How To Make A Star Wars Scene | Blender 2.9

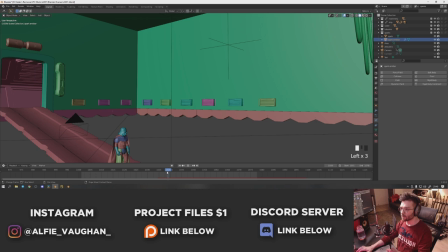246s
So if I hover over strength and press I you can see that now strength appears here and I can paste that modifier on here as well and then in the middle of this shot we have the spark burst which just kind of drops down from the ceiling.
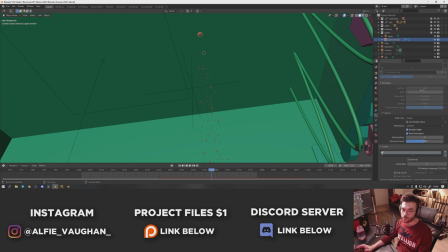255s
I just thought this would be quite cool to add some visual interest. It's a really really simple particle simulation. There's a little icosphere up here that emits some sparks. I just set it to emit 246 particles over the space of about 13 frames. They've got a lifetime of 50. I didn't really change many of the settings here either. Just under the velocity I set the normal to 0.3 just they have a bit of outward velocity I suppose.
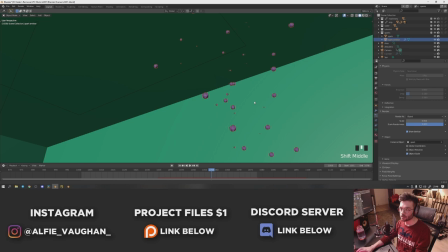274s
And then I set the z velocity to be minus 2 so they shoot downwards quite quickly. And then I set them to render as an object and I just have an icosphere so they're all kind of rendering as these low poly icospheres
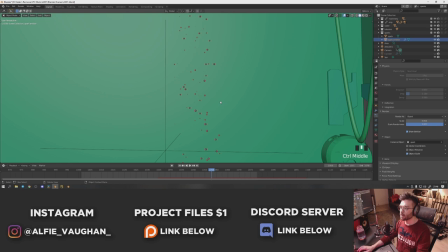283s
which look like this and I cranked the scale randomness right up so there's some variation in the size as you can see and then the thing that
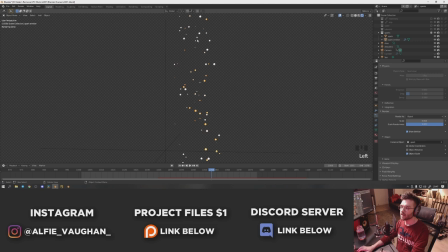288s
makes these sparks look good is if I turn all this stuff off there's a material on them that makes them change
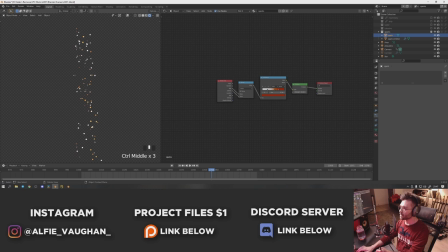294s
color as they get older this is the shader to make the sparks as you can see they kind of change color so they start off white and then some of them get a bit more yellow as they get older all you have to do to make this is add a particle info node and then you add a math node and set it to divide and then plug in the age and the lifetime and then after that you just add a color ramp node and
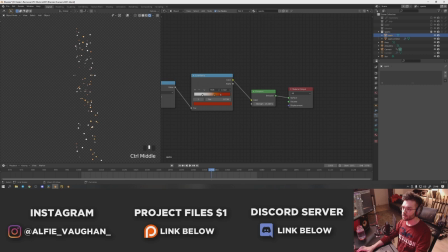310s
set some points on here that will be the color of the sparks as they go over time. This goes into an emission shader which makes them glow and then I just cranked this up to something quite strong like 15 so they're very visible against the black background and I rendered these as a separate element and just combined it in compositing with the rest of the footage.
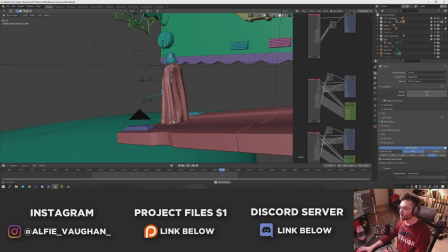324s
They're all kind of the same thing, this one has some dust particles that you can see floating around in the air,
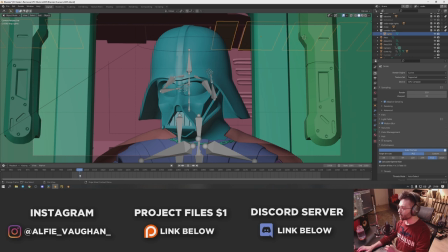328s
I did that for a few of the shots just to add some atmosphere as well as some 2D smoke elements and stuff that I placed in Nuke and then the only one
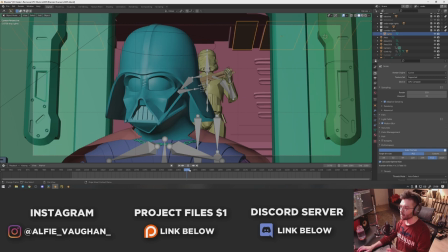334s
that's a bit different is shot 5 and this is the one where the stormtrooper is in the background so it starts off just a close-up on him and then the camera moves to the side slightly you see the stormtrooper again i just got a model of a stormtrooper off of sketchfab i
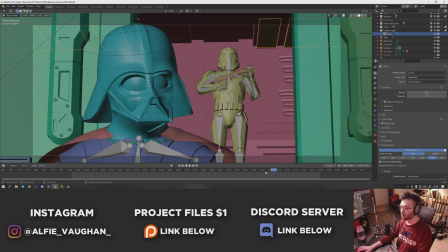345s
think i downloaded the model had to rig it myself and then just sort of animated a rough breathing animation for the stormtrooper it's so out of focus in the actual shot once i've comped it that you don't really read any of the information back here anyway but this is what it looks like
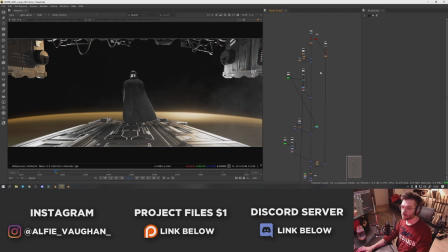356s
before it's defocused and then the rest of the magic was done in nuke and compositing to make it all kind of bed together and look nice okay so this is the nuke script as you can see pretty simple haven't done too much to it it's mostly just combining all the bits together.
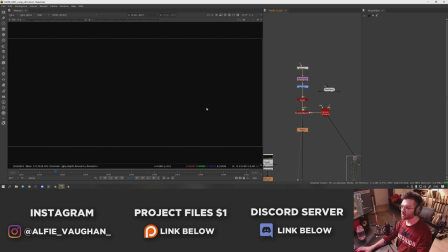368s
This is before the color grade so I made it a bit punchier and stuff in DaVinci just to make it pop a little bit more but essentially it starts off as some stars which looks like this.
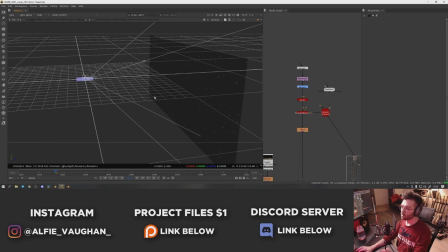376s
Hopefully you can see this with the YouTube compression. I've talked about this in quite a few YouTube videos now but very briefly it's just some geometry. I've got the camera from Blender and then I just put a card in the background and then I just use a noise texture and
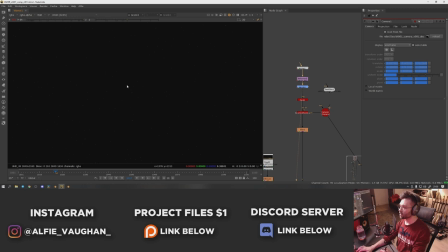386s
then punch a load of contrast into it with a grade node and that basically gives you the look of a load of stars in the background.
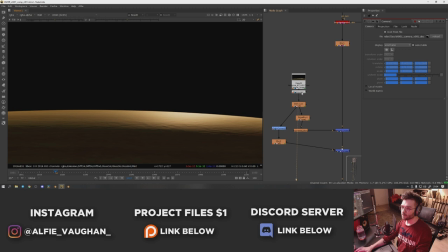391s
Then on top of that goes the render of the planet. it came out of blender looking like this and then I did a little bit of defocusing onto it a bit of edge blur just to remove that harsh edge and then a bit of glow as well and then I did a secondary
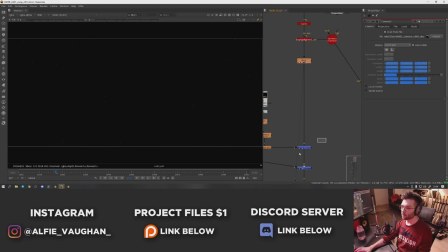401s
glow that was much bigger like this that just gets combined together like that so before planet a bit more atmosphere then
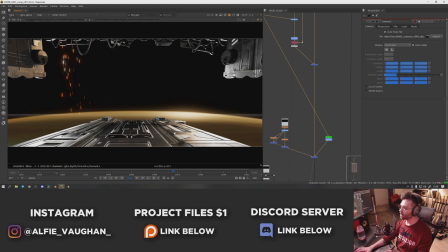407s
on top of that goes the ship render so this is all the stuff in the background and the platform that he's standing on then on top of that goes the render of
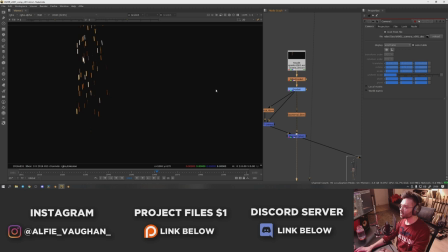413s
the sparks which come in about here so this is the render with the motion blur it looks kind of nice you can see all the variation
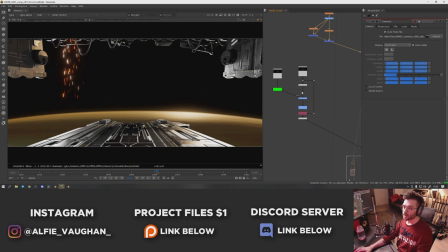418s
in the colors I didn't erode on them just to make some of them a bit thinner and then there's a few levels of glow and they go
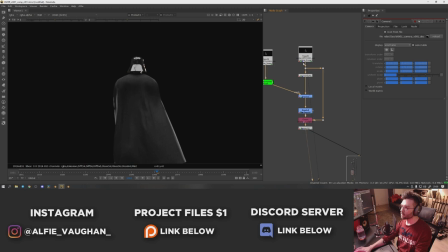423s
on top of the footage like this then there's the render of vader pretty simple didn't do too much to this that's before and that's after so as you can see not much changing the only thing i really did is i used a cryptomat of his head just to lift it slightly so it would stand out more against the black background so as you can see this is before and after just makes it a bit more readable on the silhouette
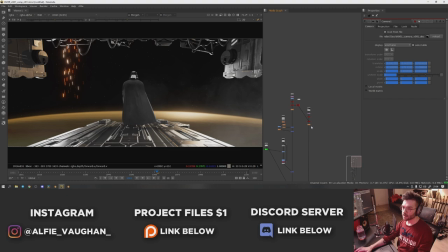441s
and then on top of that just goes some smoky bits i think this particular one is from action vfx all i did for this is i
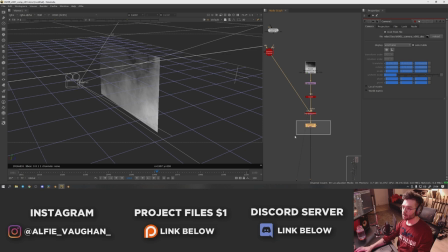446s
used the 3d camera from blender again place this on a card in 3d space in nuke one cool trick for getting some of the colors of the
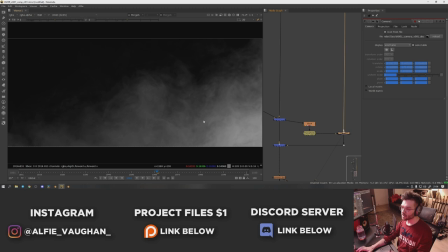453s
scene into the smoke is you can take the stuff before the smoke goes on top blur it quite a lot like this and then screen that on top of the smoke and what it does is add some of the colors from the background and makes them feel like they're coming through and
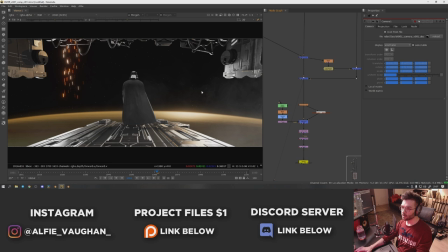464s
diffusing in the smoke and a lot of the time it helps to make the smoke feel a bit more embedded into the shot you don't really notice it so much in this one but i'll show another shot in a bit where you see it kind of over the top of the lights where it's more obvious then on top of that I had a glow that's just making a bit of a bloom effect over the whole shot.
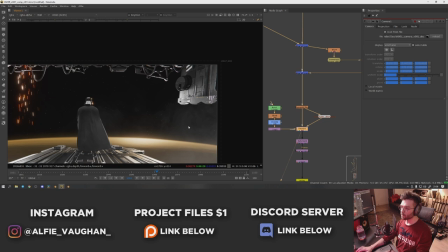477s
Then I put a little bit of chromatic aberration just at the edges of the frame.
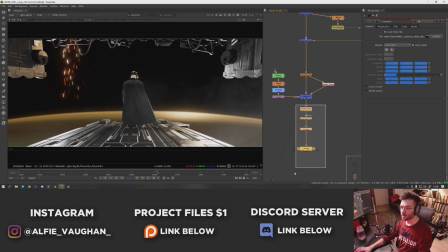480s
This is quite a good thing to put on full CG shots just because it mimics real world lighting interaction when light goes through lenses and stuff so it makes it feel a bit more realistic. And then finally I just did some lens distortion.